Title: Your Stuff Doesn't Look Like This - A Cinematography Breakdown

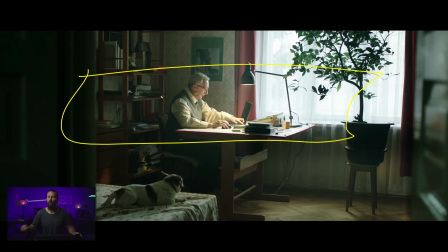(4:09)
You're only going to show the best angle of the room, which is this angle, right? We've got a little bit of doorway here. We're shooting along the bed, along the desk, into the window. And yes, we can see the window that we are lighting from, which is not ideal. But in this situation, you can do the above overreach of the light, right? Where you just light up the shear to what you want.
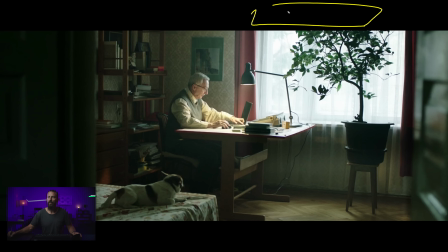(4:29)
And then the real level is coming from up here. Always easier in anamorphic than it is in spherical, because you've got less height in the frame. So you can really right there get the light mats out, or get the Titan tubes out, or however you're going to push light into this room. You can do it if it's not as tall, it's slightly easier. But still, this is the framework angle, right?
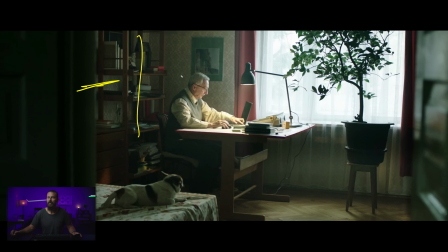(4:49)
Looking into the L of the room so we get depth here, Like we've got all sorts of good things. We've got slightly blockier curtains, but still have shears, something to break it up, and then these nice little reflections in the oak. This is the angle that you would choose if this is a montage ad. Now, where things go pear-shaped is we're gonna have 4 or 5 scenes in these various rooms,
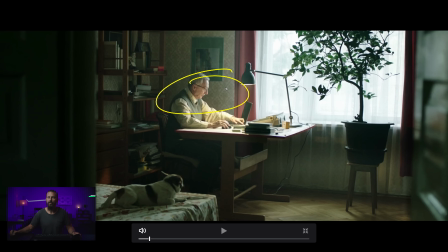(5:08)
and there's gonna be an interaction between our solo character and his little friend over here. This is where it gets a little bit harder. Well, when I say a little bit harder, it's significantly harder.
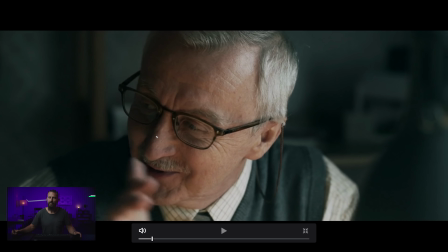(5:21)
So this one, again, still frame. He gives this little nod over here, and we're still lighting from this way.
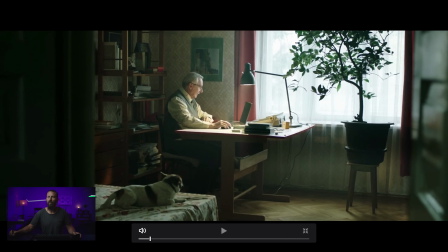(5:26)
We still got shadow this side. Look at how the shadow changes, right? We're all lit up here on the shadowy side. And as soon as we go to the next shot, like even if we pause it on the front part, where is it?
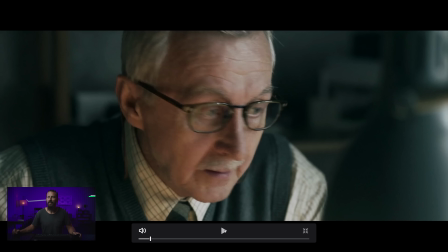(5:38)
Right there, right? You got a little bit coming back, but turn, we're into shadow, right?
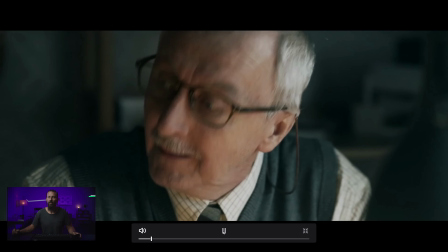(5:43)
Even though he's looking the opposite way, this is not the bad shot. I mean, it's hard because, you know, it's hard to make them look good because you got this light wrapping around this way.
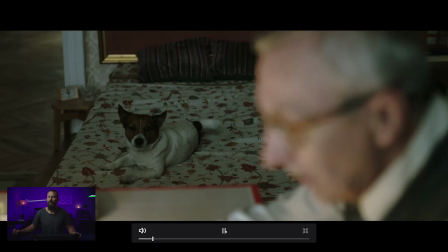(5:51)
It's dark over there, but you're balancing to the room tone. We're doing okay here. This one, this is the hard one, right?
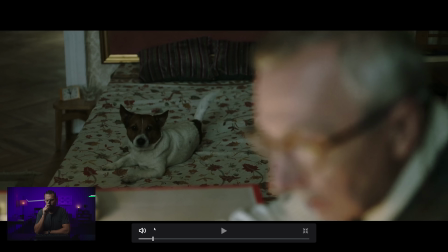(5:59)
This is the hard angle. And this is the one where the director and you're sitting there, you're blocking the whole thing out, and you say, do you really need this angle back at the dog? Do we really need that one? The director says, yeah, no, because it's all about the connection. You say, yeah, but what about if it was a montage? Then you wouldn't need the connection. And they say, yeah, that's not the job.
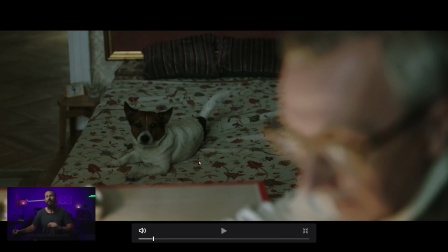(6:25)
So we need this shot. And you go, okay. Because now, what are we doing here? How do we create shape in here, right? It's just all one level. We got a little bit of something here, but it's hard to create depth because we're shooting right into this wall. There's a little bit here, but it only gets harder from here, right? That's like the first little shot.
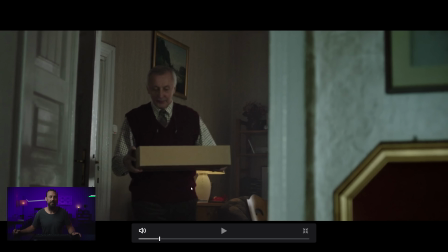(6:42)
You can see it play out, this doorway stuff we've talked about. They call this one the framework killer or the career killer if you're a cinematographer and you're just starting out. This one, okay, like we got a little bit of door, we're lighting from over here where we can't see where the light is actually coming from, right? This one's okay. We got some depth shooting into the L of this room back here.
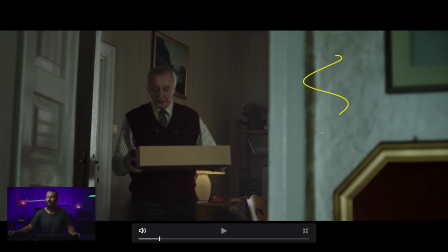(7:01)
So again, to create more depth, we got haze inside this house, and there's a little bit of light coming this way, but you know where the trouble's gonna be, right?
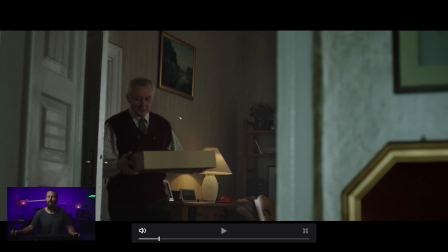(7:08)
Because we've chosen to look this way, we're not, you know, the camera's not back here looking this way into the room we just saw, right? We're gonna wanna see his face here, and he's gonna come in. So we've chosen now to be shooting from the window where all the natural light is coming from, looking towards it, which is gonna be all flat front lit.
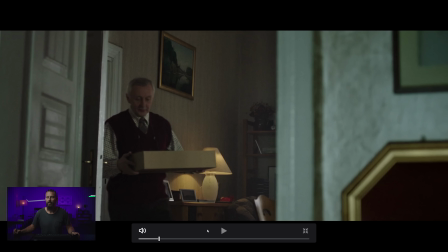(7:27)
This is not easy, right? Even if we do our little practical tricks in the background, even if we're trying to light and darken the frame across it, light, dark, light on his face, dark on the shadow, light over here, we're trying all these tricks, but it doesn't work unless you get the very base of it right.
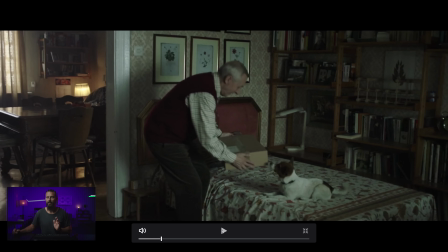(7:43)
This is the hard one. This is the hard one. How do you make shape back here? Even though we got curtains, like all back here is fine, but now we are lighting from over here. Because there's no window in this room, we're just smushing it, right?
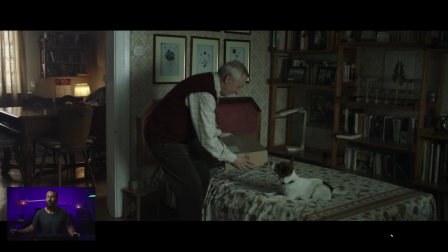(7:59)
There's nowhere to light from over here, upstage, that way. So you just have to bring all the light from here, which flattens everything off. Just a really, really hard, probably the hardest place you could pick in this room to light, right? Because over in this corner, easy, we already looked at it. Over in this corner, also easy.